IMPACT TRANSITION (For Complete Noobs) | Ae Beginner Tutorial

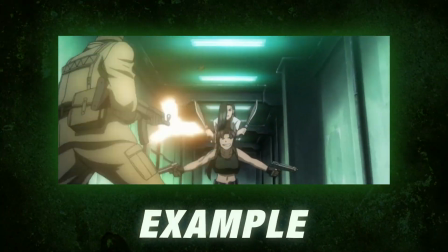0s
what's up guys today i'm going to show you how to make an impact transition it's basically for a complete noob so if you're a noob then you're definitely at the right place so let's just get right into the video so the first thing you want is two clips and i already kind of
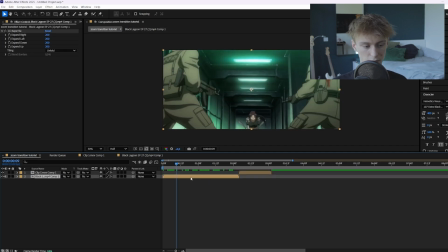12s
prepared them so as you can see i pre-composed them and in the pre-compositions are basically the clips so the original ones and i just scaled them up by one percent because then if you use cc repeat tile or motion tile we won't have these black bars and then of course we
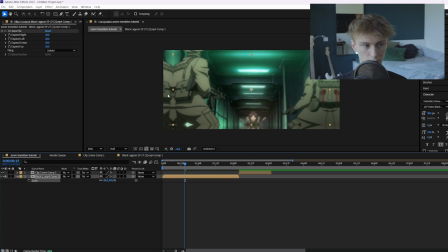26s
added cc repeat tile because if we scale them we have just a little bit more of the edges so the first thing you want to do is hold ctrl
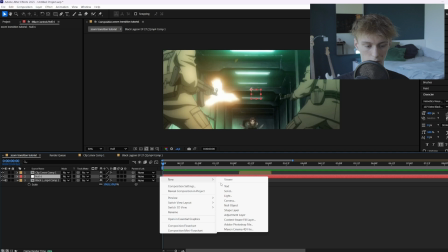33s
alt shift plus y or you can also right click new and then null layer or null object and then just cut them up like
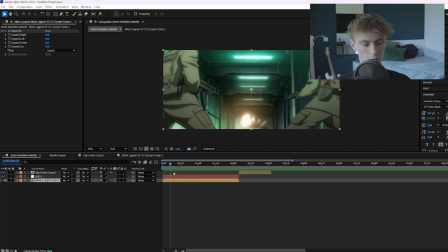39s
this so it's the same length all right then you can link them so click on the original clip and then drag this thing here onto the null layer and now if we scale the null layer you can see our original clip will also scale so then the next thing you want to do
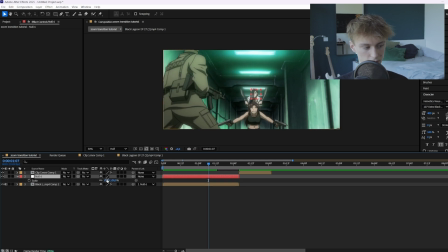52s
is go around here somewhere and then press s to open up the scale section and then animate it and here you just want to zoom it in at
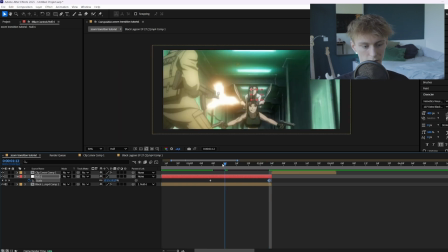59s
the end so maybe like 150 also don't make it too short because this is a mistake that i see with a lot of beginners they
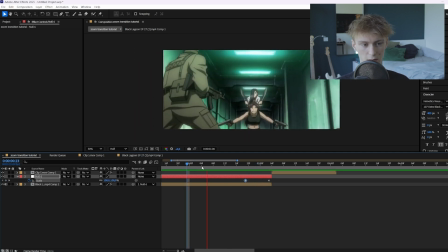66s
keep it like very linear and also short and then it's not smooth at all like it will just zoom in out of nowhere and it won't look good at all so just keep it like this a little bit longer and then of course we're going to select them all f9 go to the
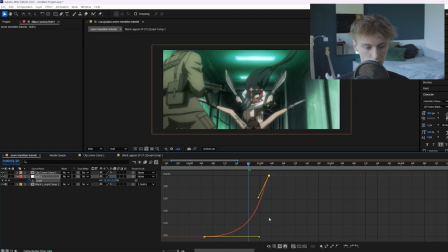78s
graph editor and make it a little bit smoother like this and for these type of transitions where there's like a lot of impact don't
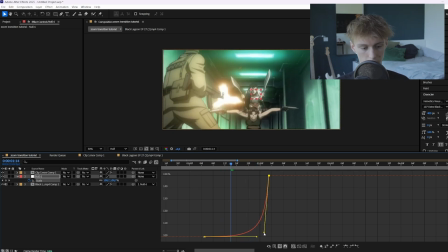84s
be afraid to make the graphs a little bit more steep so maybe a little bit less steep for this one all
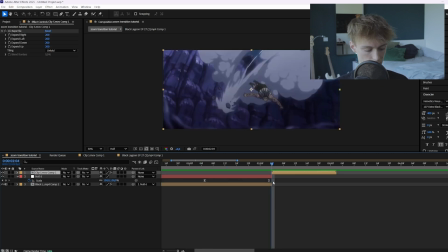91s
right perfect um so now we're going to the next clip and then here you want to do the exact same thing ctrl alt plus shift plus y and then just cut it up and then don't forget to link it this is very important if you try to link it afterwards after doing all
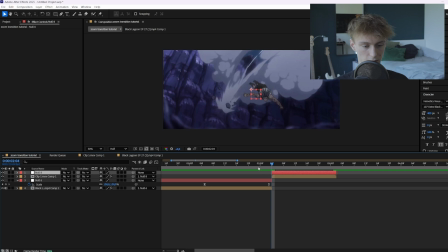105s
your animations then it won't work so really make sure you linked it first and then press s again and then here we're going to zoom it in
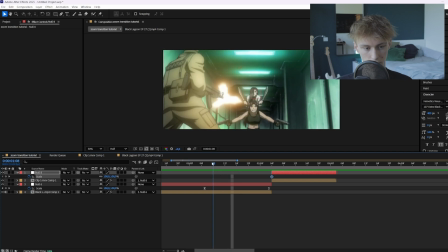111s
again so you can do this transition in like different ways we firstly zoomed it in so we're going to zoom it in again but you can
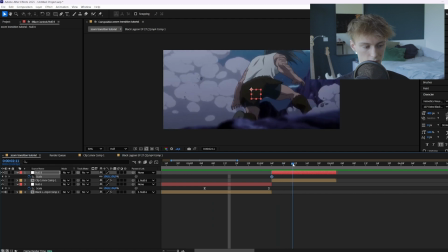117s
also zoom it out and then zoom it out again in the next clip so that's your choice so maybe about here and then to zoom it in we keep the first keyframe at 100 and then the next keyframe we'll set it to 120 maybe we also don't want to zoom in this one too much because then you know your clip will just not show anything and it'll be bad and then let's go to the graph editor again and just
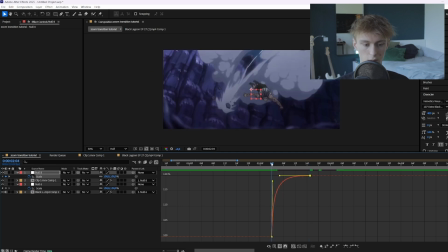137s
make a graph that looks like this so now we first wanted to go fast and then slow so as you can see here is where our
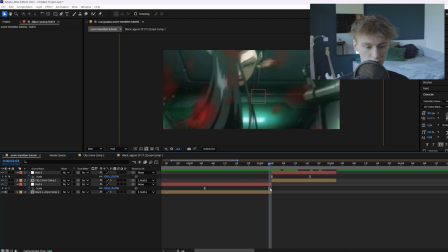144s
impact point is so this is where our transitioning is happening on the previous keyframe we can see it goes fast here and on the next
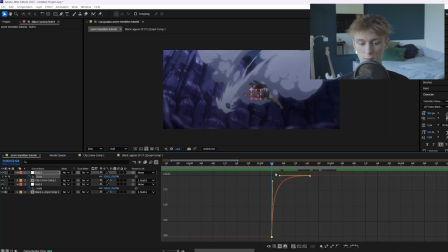151s
key frame on the second clip it goes fast as well so that's really important you don't just randomly want to make this one slow because then it will
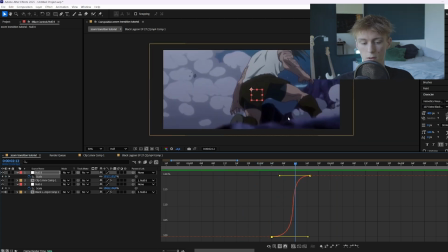157s
look really weird um so you can actually make this one look good but if you're a beginner i definitely recommend just keeping like the impact fast
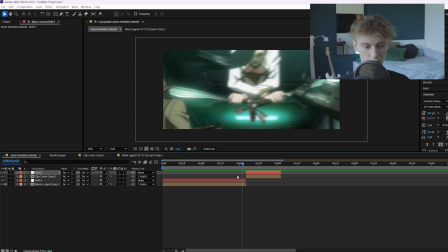164s
and then going slower towards the middle of the clips all right now let's create even more impact so what we'll do is add an adjustment layer ctrl
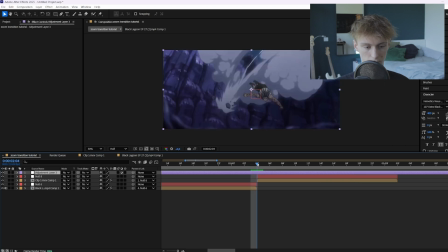171s
alt plus y and then let's cut it one frame before the impact so this is i'll just make a marker really quick this is where our impact point is we'll go one frame before it and cut it here and then we'll go two frames here and then cut it again all right then
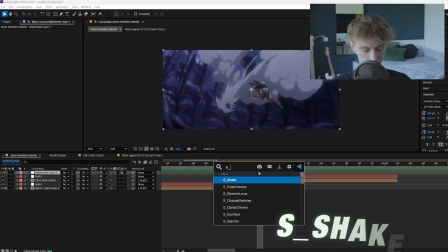185s
here we want to create some motion glitches so let's just add a shake and here we just want to increase the frequency so maybe 14
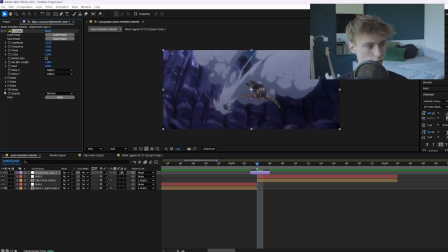191s
and then increase the amplitude as well and then i also like to go down to the tilt shake and not do too much of the tilt shake so
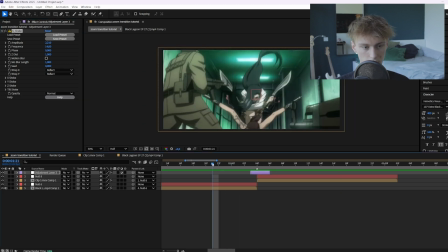198s
maybe like one on the amplitude so now it moves around a little bit so we don't need to animate it because it's like a three frame
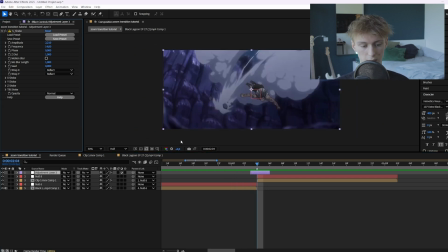204s
glitch so you won't see the animation anyway and then the next thing you want to do is add an effect called invert and here you just got
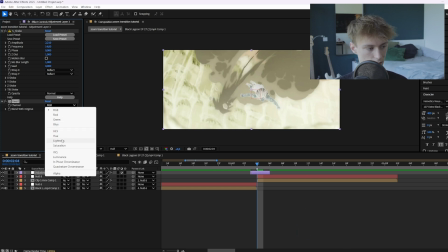210s
to try out these things here so i don't think rgp looks the best um but you can for example do this lightness and then i
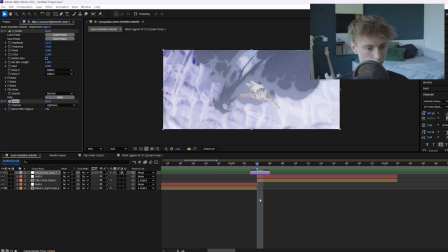217s
think it just has a lot more contrast and then animate the blend with original we'll just press u to see the keyframes and then we'll go one frame
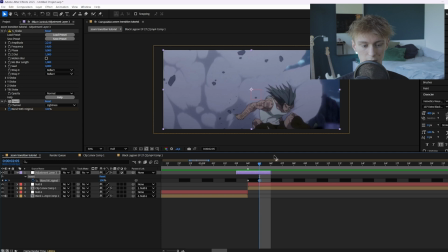224s
forward and just set this one to 100 because i don't want the last frame to be that impactful so we only have like two frames that are really
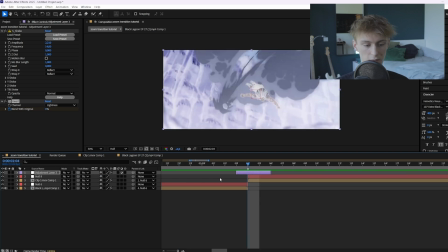231s
different so now it looks like this now we can glitch it even more by adding a wave warp and setting the type to noise so
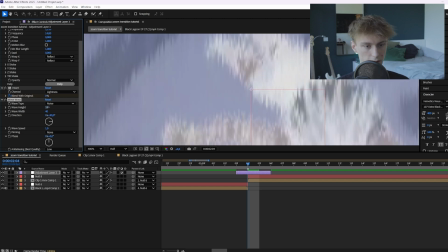239s
now you'll create like a bunch of these glitchy things here we do want to increase the wave height and then also the wave width so you
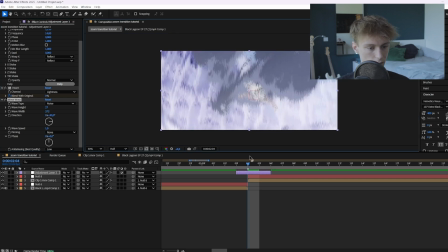246s
can make this one really big all right something like this so now you can just animate the wave height let's make it here like really big
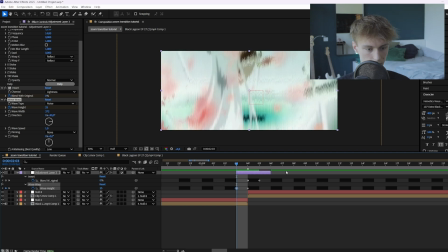255s
and then in the beginning a little bit less so like that and then here we'll just make it also a little bit less
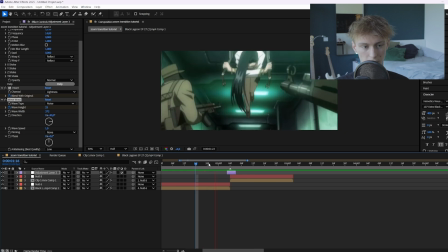261s
so like this all right and now as you can see we got a lot of impact on this frame and the reason is because we got a beautiful build-up so first there's like slow parts for example here and then we go to a really fast motion immediately and then we go to like
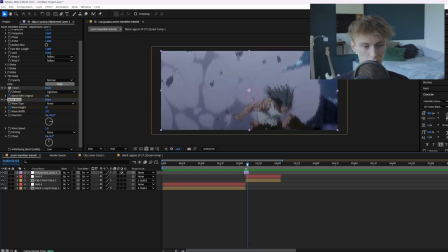276s
completely different frames so they got a lot of new colors and now we just slowly release the impact again by just adding a little bit of the glitch but
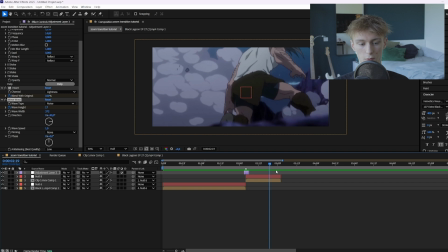284s
not too much and as you can see we just fade it out and something slow again and this is really important for impact so you really want to keep
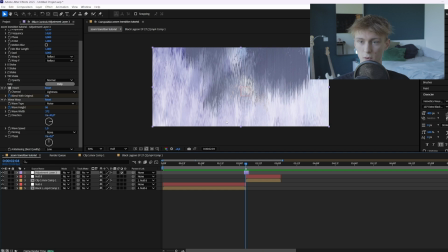291s
this structure you don't just want to like have only this part where it's like really flashy and stuff because if you don't have the
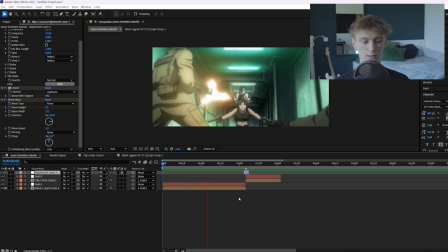297s
build-up then it won't really be impactful so this is how you create the impact transition hopefully you've learned a lot and if you did make sure to subscribe and if you want me to help you even more with after effects then make sure to go to the first link in the description down below fuck i i fucked that up um but uh yeah it's like a community where i'll help you a lot with editing so if you're like really new to this or you might already be a little bit of an intermediate editor then i can really help you to boost your skills all right Bye-bye.